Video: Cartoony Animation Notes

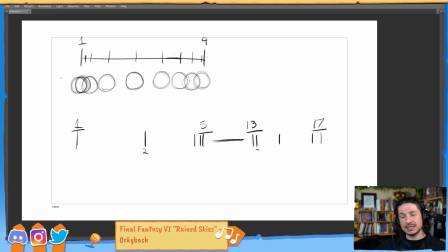So the spacing of this leads the eye very well. We can see where it's going. But if we're looking at this down here, you have the sphere here, and in the very next frame,
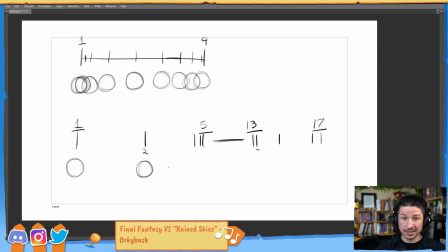it's right there. That's not good. Suddenly it's going to pop. This is where when we're animating and we're dealing with this cartooniness, a lot of people, they'll exaggerate their timing, they'll exaggerate their spacing,
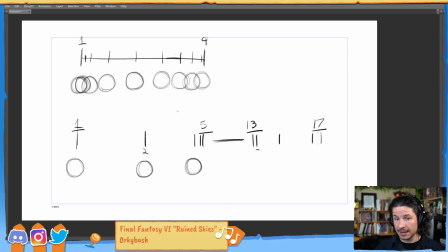and then it doesn't work, and they go, I must have done something wrong. I must not have pushed it in the right way. I broke something, because visually, like if even just looking at here, there's a lot of space going on right through here.
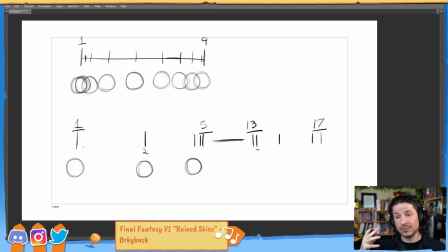It's not that you did something wrong, it's that we need to lead the audience's eye. And this is where we need to use the concepts of squash and stretch,
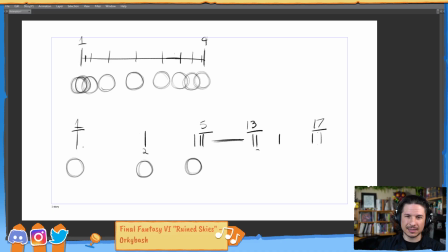smears, and lines, which is technically a smear, multiples. We need to basically draw the eye. Now, technically what this is doing, this is kind of an offshoot, all of those terms.
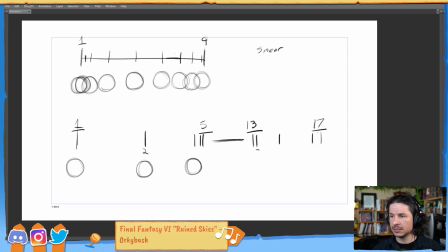So like smear, what did I say? Multiples, motion blur. Motion blur, that's kind of that's a digital smear.
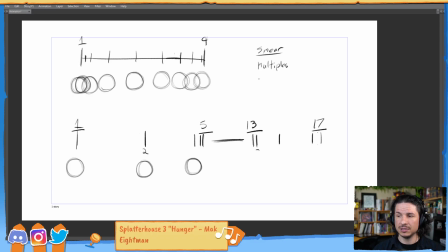That's really what it is. smear, multiples, lines, which is an offshoot of smears. All of these things, what these are not separate concepts or principles all on their own that just do their own thing and hang out on the side.
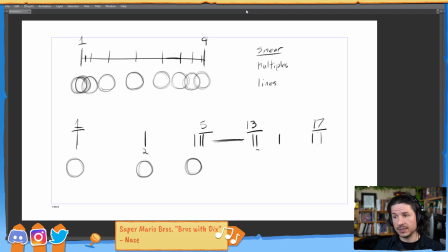Generally, what these are concepts that tie into and are technically a part of spacing and arcs. So two of the main principles of animation are spacing and our arcs.
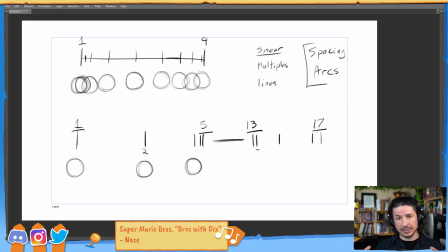And the way we push these will determine that motion. So what these are, smears, multiples, lines, are recreation of what happened in real life, which is things smear. So I forgot my hair. I was doing the weird hair thing. Let me fix that. There we go. Getting the sleepy hair there. So if I move my hand slowly, you can see that it's clear, but the faster I move it, you start to see that it just blurs. Technically, my hand isn't blurring in real life. It's a solid, hopefully. But there's this blur to it. It's motion blur. That is the camera, the frame rate of the camera, not keeping up with the motion of my hand. If I was to increase the frame rate of the camera, let's say I had a camera that could go 120 frames per second, you wouldn't see that blur. Now, in real life, if you take your hand and do this, you'll notice that your eyes also have a frame rate. There's an upper limit of motion that at some point your eyes can't keep up with, and it starts to blur it in physical reality. So our eyes have a set kind of frame rate. It's not really a frame rate, but a set limit of motion that it can see clearly before the brain starts interpolating motion together and creating the feeling of a smear.